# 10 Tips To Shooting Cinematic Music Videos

Listening to the song dozens of times beforehand will also allow you to know it well enough to know what parts are coming up in the song as you're filming so you know how to best film those parts so you aren't wasting time on set learning the emotion of the song.
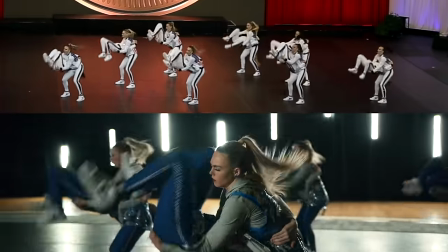If you're filming a choreographed dance, make sure you ask the dancers to send you a video of what the dance looks like so that you can watch that 20
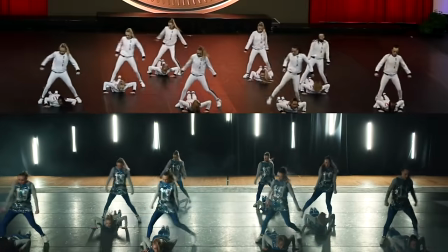times as well to know every movement the dancers make to best know how to track them with your camera movements.
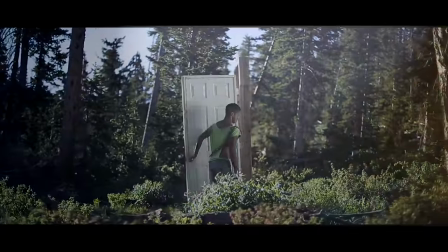If you're filming a b-roll story with actors, make sure you have the location scouted out,
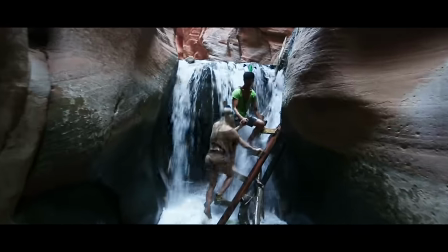the costumes ready to go, and a shot list of what shots you plan on putting to which parts of the song.
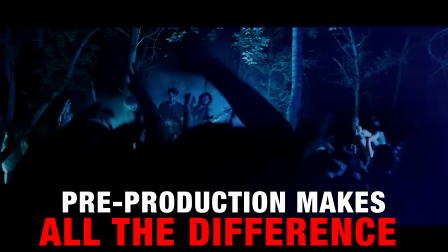These few hours or days of preparation will make all the difference in how the final music video turns out, and we go more in depth about this in the course, but hopefully this gives you some good ideas. Once you have your shoot pre-planned, now let's give you some tips for the actual shooting process. Tip number six is camera settings. Settings for music videos are pretty similar to other styles of video. We recommend shooting in 4K for best quality and the ability to digital zoom and post, but 1080p can work just fine too if that's all you can afford. For frame rate, we usually shoot all the performance shots at 24 frames per second.
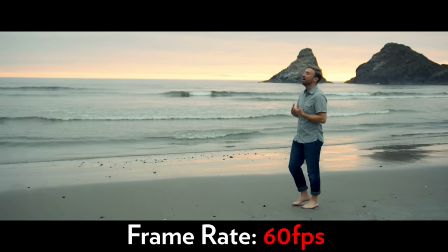Unless we want that dreamy look, then sometimes we'll speed up the music up to 250% and shoot everything at 60 frames per second
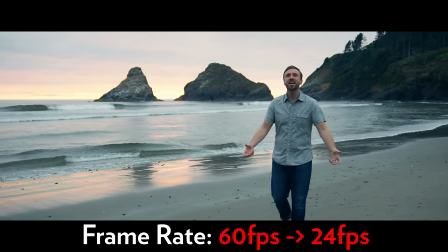and then sell that footage back down to 24 frames in post which will match up with the normal song speed and make it look like they are singing in real time even though everything is slowed down. As for shutter speed we recommend shooting at twice your frame rate which for 24 frames per second would be 1 50th.
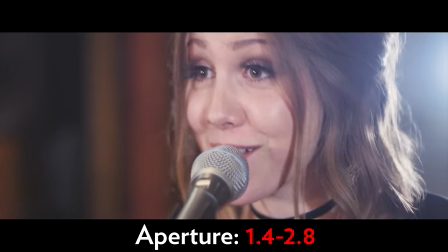For aperture we like shooting at a low aperture like 1.4 or 2.8 to give us that shallow depth of field but for wider
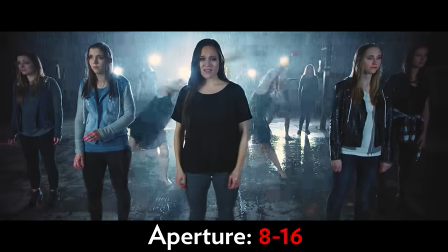shots where we're showing off more of a landscape or a group of people we'll pump that aperture up to around an 8 or a 16 so that you can get more in focus. For ISO you generally want to to keep that as low as possible so you don't introduce too much noise into your image.
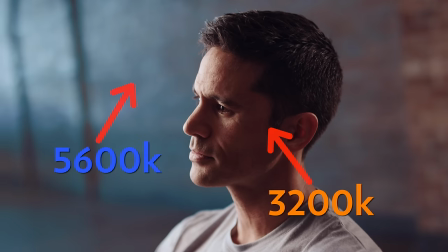And white balance is just gonna depend on your lighting environment, but typically for outside daylight, you're gonna be around 5600 Kelvin.
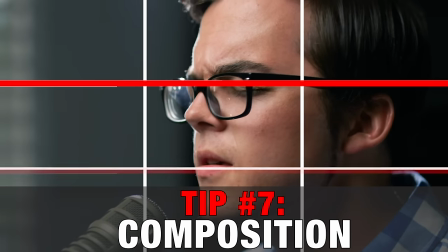Once you've got your settings dialed in, a tip number seven is composition. This is a huge part to making your images look professional.
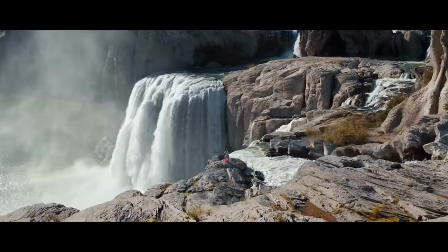Great composition starts with a great location. So like we mentioned, make sure to take some time before the shoot to find an aesthetic location that matches the emotion of your video. And then as you're shooting in that great location, make sure to remember the rule of thirds. This rule states that your subject should be in one of the thirds on the screen, depending on what direction they're facing.
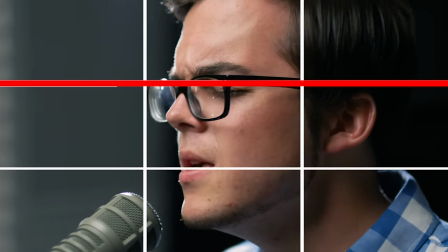Make sure that their eyes are on the top third and remember to not give them too much headroom.
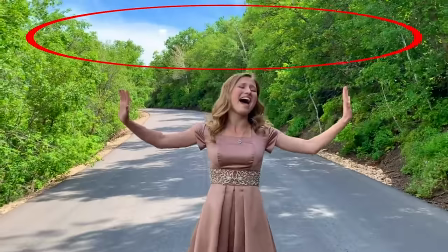This is the most common mistake that I see with new videographers is that they give their subject too much headroom and they forget to have their eyes on the top third.
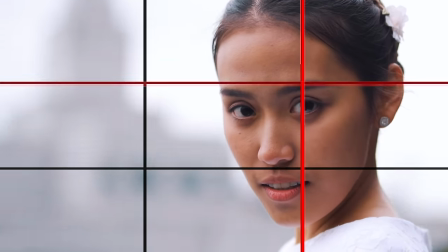The second thing to know with the rule of thirds is to have your subject on the left or the right third, depending on which way they're facing.
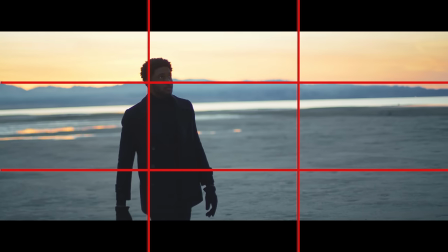If they're facing to the right, have them on the left third. And if they're facing to the left, have them on the right third.
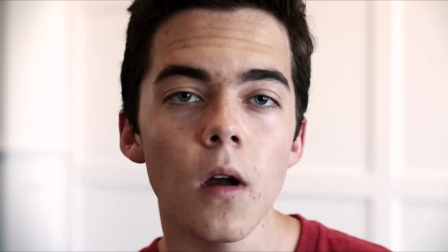If they're looking straight into the camera and their bodies are squared up facing forward, then just frame them in the center of the frame.
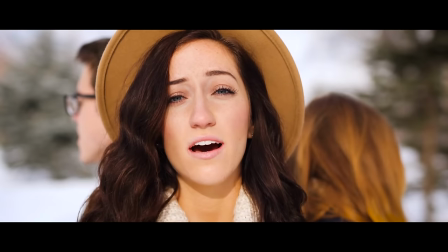This takes practice keeping clean framing through entire takes, but it's crucial to making your images feel professionally shot and well composed. And as an important element of composition, tip number eight is lighting. Lighting can make or break a music video.
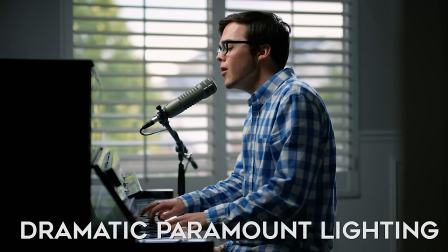You can follow all of the tips we've just given, but if your lighting sucks, then your video's gonna look pretty amateur.
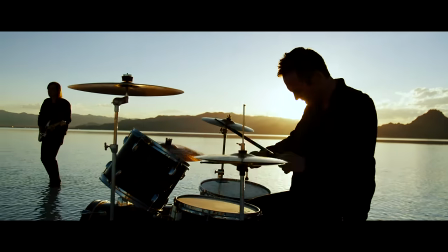So if you're outside, typically the best time to shoot is during golden hour which is the hour before sunset or the hour after sunrise and
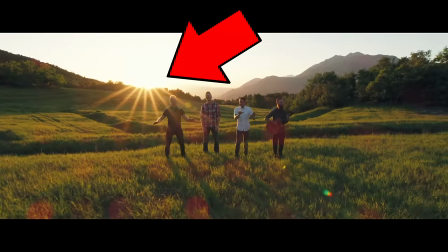when deciding which direction to shoot you usually want to make sure the sun is behind your subject to keep an even soft light on your subject's face and
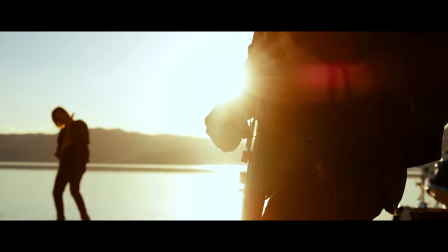to have a nice backlight to work with to introduce sun flares and it can help to have an extra body and a reflector handy to help
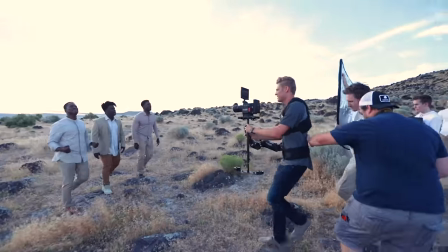reflect some of that sunlight back onto your subject so you don't have to blow out your background too much but we both shot plenty of music videos
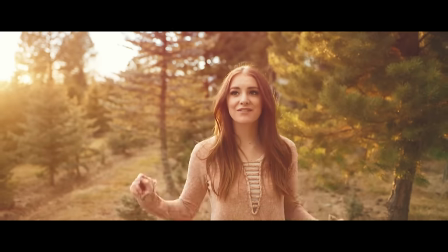without the luxury of reflector and you can still produce beautiful looking images with that one. And if you're shooting indoors,
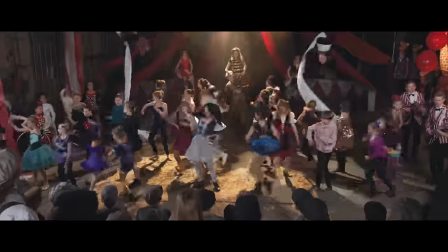we recommend that you turn off all of the fluorescent lighting and then bring in your own lighting so that you can choose the amount of light and the direction of light to make it look more cinematic.
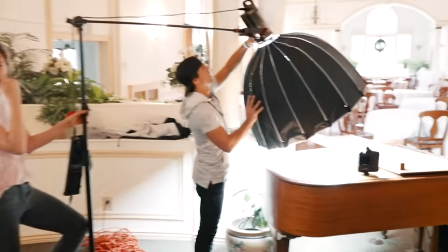Your backlight is probably your most important light for music videos. And then once you set up your backlight, you can set up a key light to put some fill light back on your subject.
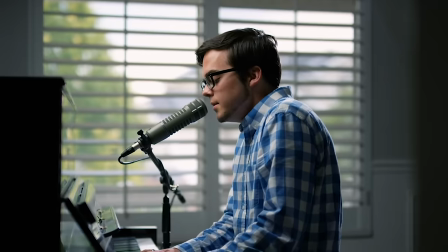Soft light produced by soft boxes creates light that looks the most flattering for the human face.
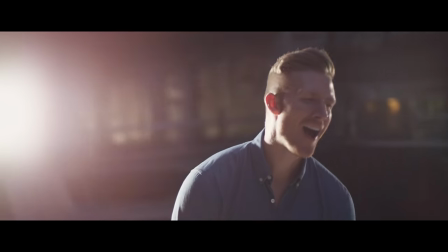And harsh light produced by spotlights creates lights that look a lot more dramatic as it creates more shadows.
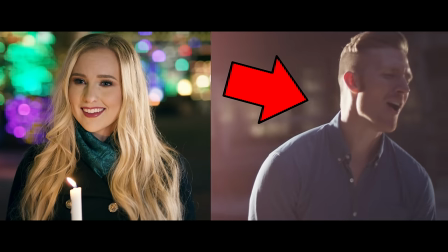So depending on if you're going for more of a beauty shot or for more of a dramatic shot will depend on whether you choose soft or hard light for your key light.
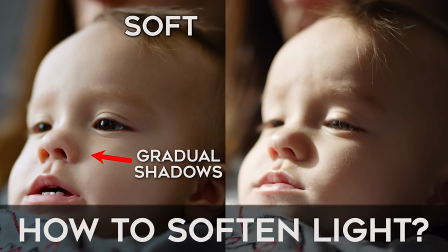And again, we have full videos in the course talking about lighting more in depth, but point is don't skimp on lighting. It can make or break your video. Moving on now to tip number nine is to make camera movements that match the feeling of the music.
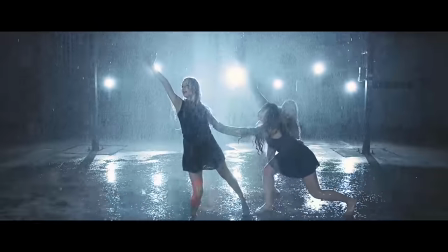If the song is a slow, beautiful love song,
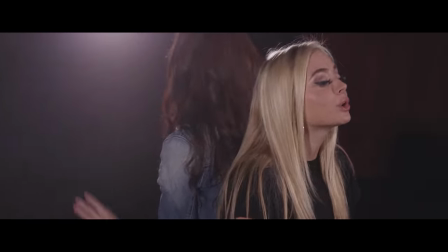the camera movement should be slow and smooth on a glide cam or a motorized gimbal or for even slower songs with super slower movements sometimes sliders.
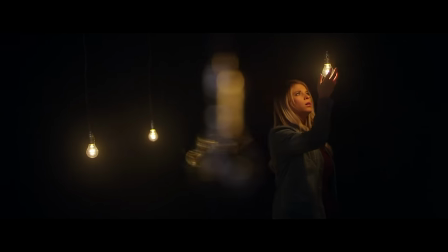For super slow songs you can even just do a static shot without any movement although Parker and I both feel that adding some kind of movement usually helps add to the emotion of the video. We both typically shoot the types of music videos that cater more towards the smooth glidecam type movements and we'll usually put in a variety of push-ins,
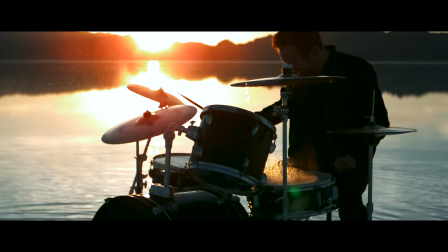pull-outs, parallaxes, and so on. And as most songs have both faster and slower parts within the song we usually try to match the speed of our movements to the tempo of the song.
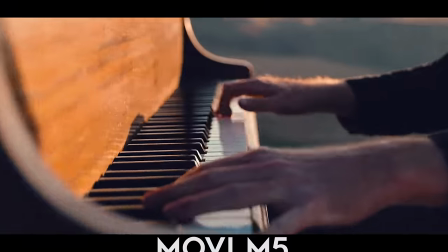So for slower parts of the song, we'll slow down the movements. And for faster, more upbeat parts of the song, we'll make the movements faster to match the upbeat tempo.
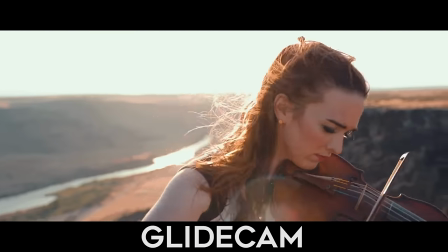Doing this will better help the viewer feel the music and ultimately make the music convey more emotion. And speaking of emotion, tip number 10 is to find ways to tell a story with the video.
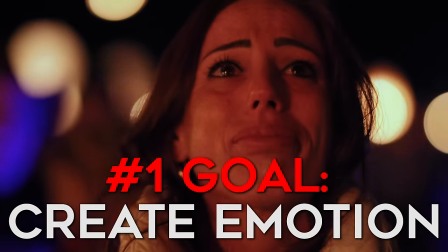The number one goal of storytelling is to evoke an emotional response from your viewer.
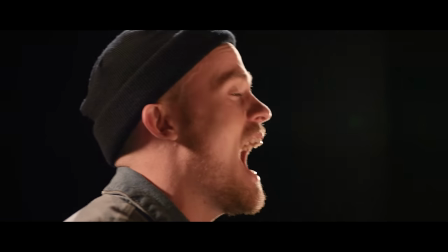So you can often gauge how well you told a story by whether or not the audience felt the emotion you were hoping they would feel.
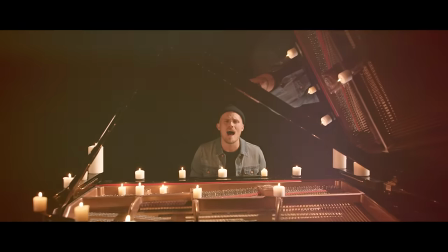So as you're pre-planning each video, ask yourself, what do I want people to feel when they watch this video?
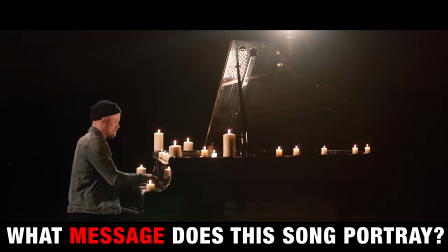Or what message does this song portray? This is the most important part in figuring out what story to tell.
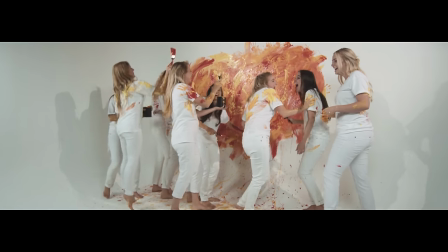If the song is happy and carefree, you can create a story that goes along with that.
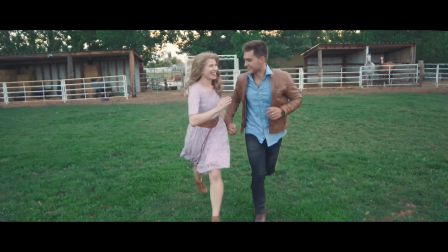Or if the song is a love song, then you can start thinking of ideas that would create feelings that would go hand in hand with a love song. Visualize in your head what the shots are going to be looking like before you film it.
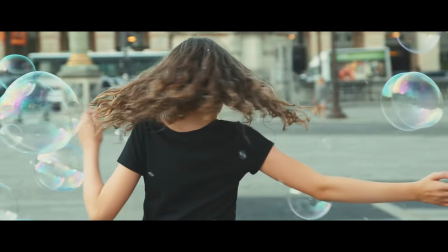This is important not only for the flow of the story but also so you know how the edit will come together as well which is kind of a bonus tip that goes along with storytelling and that is to shoot to edit.
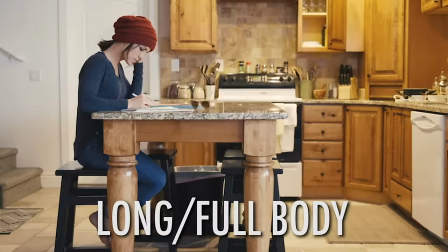Make sure you cover a variation of camera angles when shooting.
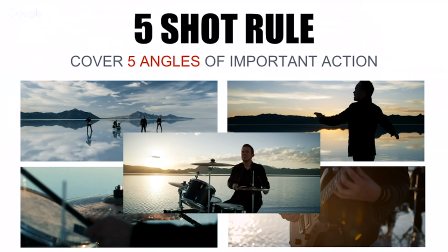I live by something that I call the five shot rule which means where possible I try and cover at least five different angles when filming an important piece of action.
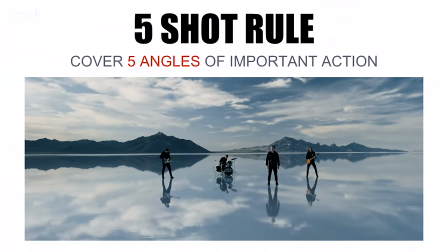A wide shot to show the whole location, a long full body shot,
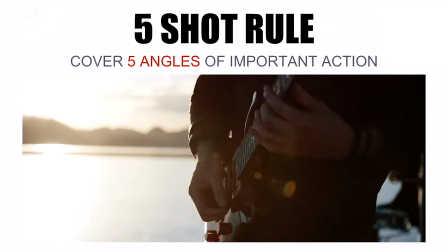a medium shot showing from the waist up, a close-up shot, which usually focuses just on the face or a specific detail,
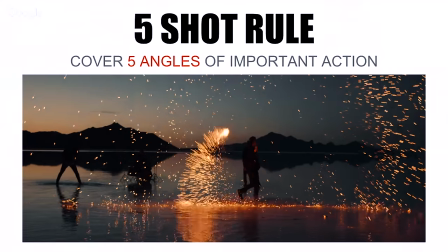and then I always try and capture some cutaway shots or b-roll of a story to piece together with the performance shots.
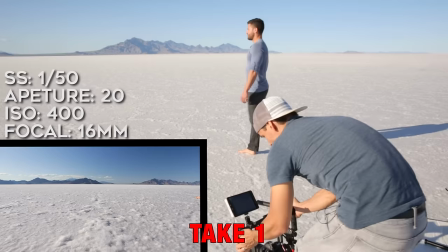And to be even more exhaustive, we try and get at least two takes of each of those angles. So by giving ourselves a variety of different camera angles or options to choose from in the editing room,
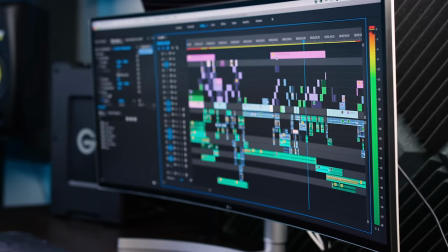this allows us more freedom to tell the story the way we want to to help bring out those emotions.
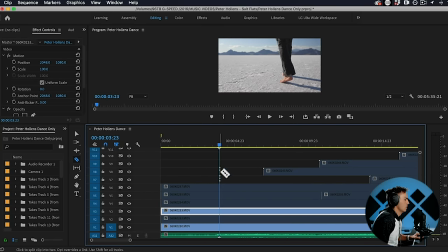With time crunches on some shoot schedules, you're not always going to have time to cover that many angles or to do that many takes and so as a minimum try
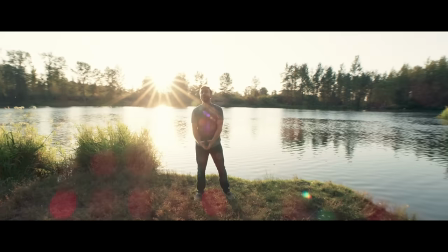and get at least two wide takes of the full song and at least two close-up takes of the full song but there you have it guys that's a look at our top 10 tips to shooting cinematic music videos obviously we're just skimming the surface here we have full in-depth videos
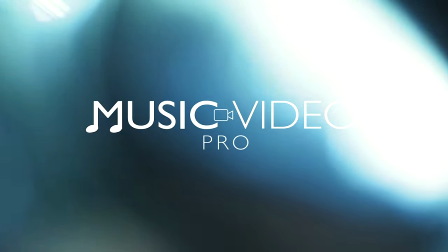on each of these subjects inside music video pro to help you shorten your learning curve and quickly start making money shooting music videos so
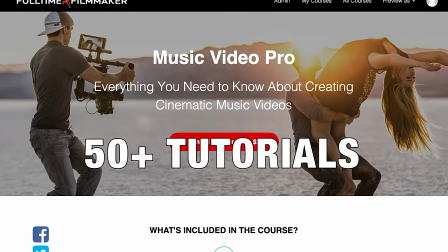if you'd like to learn more we have over 50 tutorials just like this in the Music Video Pro mini course.